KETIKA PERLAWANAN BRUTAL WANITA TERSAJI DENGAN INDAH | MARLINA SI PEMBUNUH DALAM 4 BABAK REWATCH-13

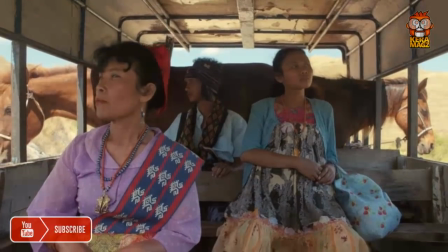12:26 Alih-alih mengambil gambar di dalam truk,
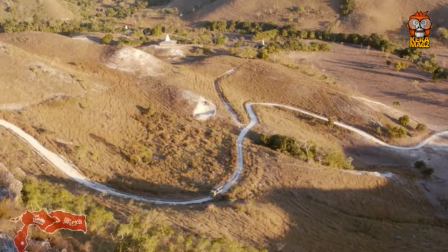12:28 Molly Surya justru menyajikan pemandangan daratan indah Pulau Sumba dan menciptakan sebuah theater of mind kepada penonton.
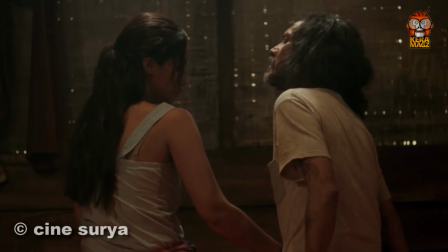12:35 Belum lagi kita dipaksa melihat adegan gore pemenggalan kepala yang tidak bisa kita hindari karena terjadi di tengah kenikmatan yang hakiki.
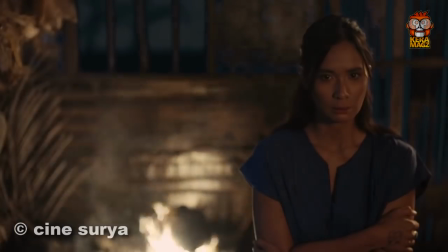12:42 Azik. Poin terakhir yang menarik di sini adalah bagaimana terjadinya repetisi plot yang nyaris sama dengan melibatkan pola yang sama.
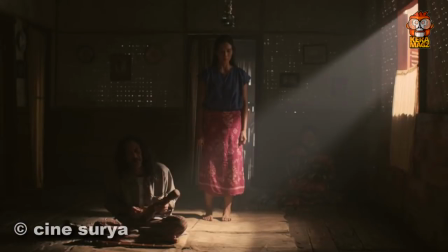12:49 Pakaian, pencahayaan, makanan, lantunan lagu, dan pemenggalan.
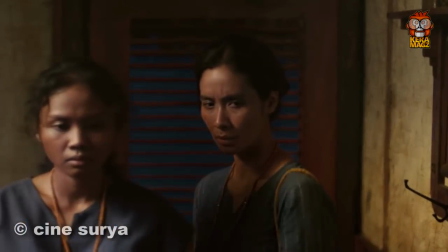12:54 Novi dan Marlina terlihat memakai pakaian dengan warna yang sama, yaitu biru merah, ketika memulai perjalanan membela diri dari ancaman yang datang dari kaum lelaki.
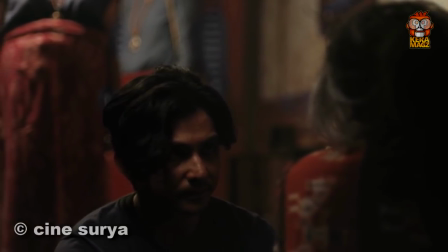13:02 Novi dan Marlina juga diminta untuk membuatkan makanan yang sama, yaitu sup ayam.
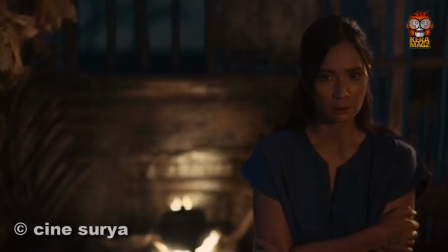13:06 Sementara unsur pencahayaan natural yang berasal dari api tungku di dapur yang melambang pergolakan emosi sang karakter yang ada di scene tersebut.
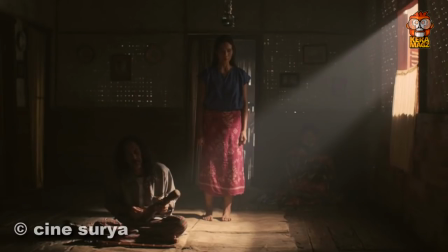13:14 Lagu yang dilantunkan Franz pun juga sama dengan lagu yang dilantunkan oleh Markus.
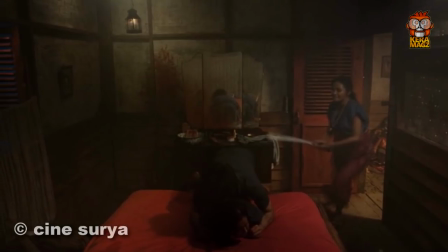13:18 Dan terakhir adalah adegan pemenggalan yang diawali dengan adegan pemerkosaan dan berada di lokasi yang sama, yaitu di kamar Marlina.
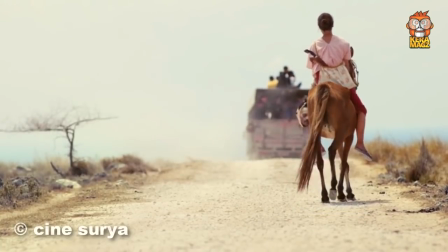13:27 Oke, kalau kalian masih bertanya tentang apa tujuan Marlina menenteng kepala si Markus di sepanjang film itu, itu bukan urusan kalian.
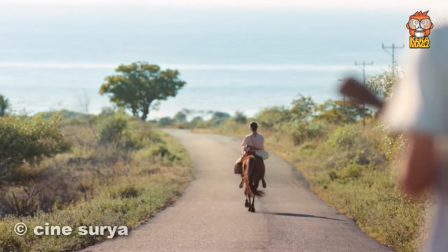13:35 Kalau kalian suka dengan konten seperti ini, sempatkan like dan subscribe. Kunjungi juga media sosial kita yang lainnya.
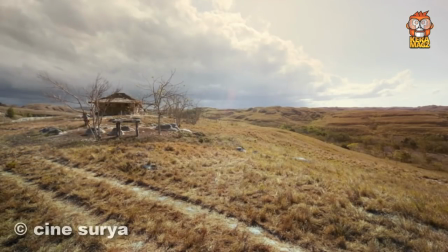13:40 Linknya ada di kolom deskripsi di bawah. Kalian juga bisa join Discord kita. Dan silahkan jangan lupa baca doa sebelum makan ya.
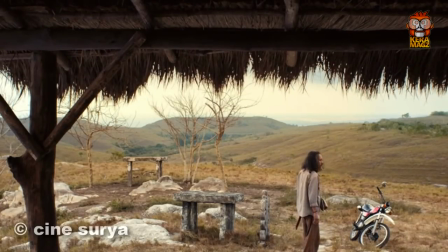13:45 It's time for me to sign out. My name is Eka. Stay safe and until next time.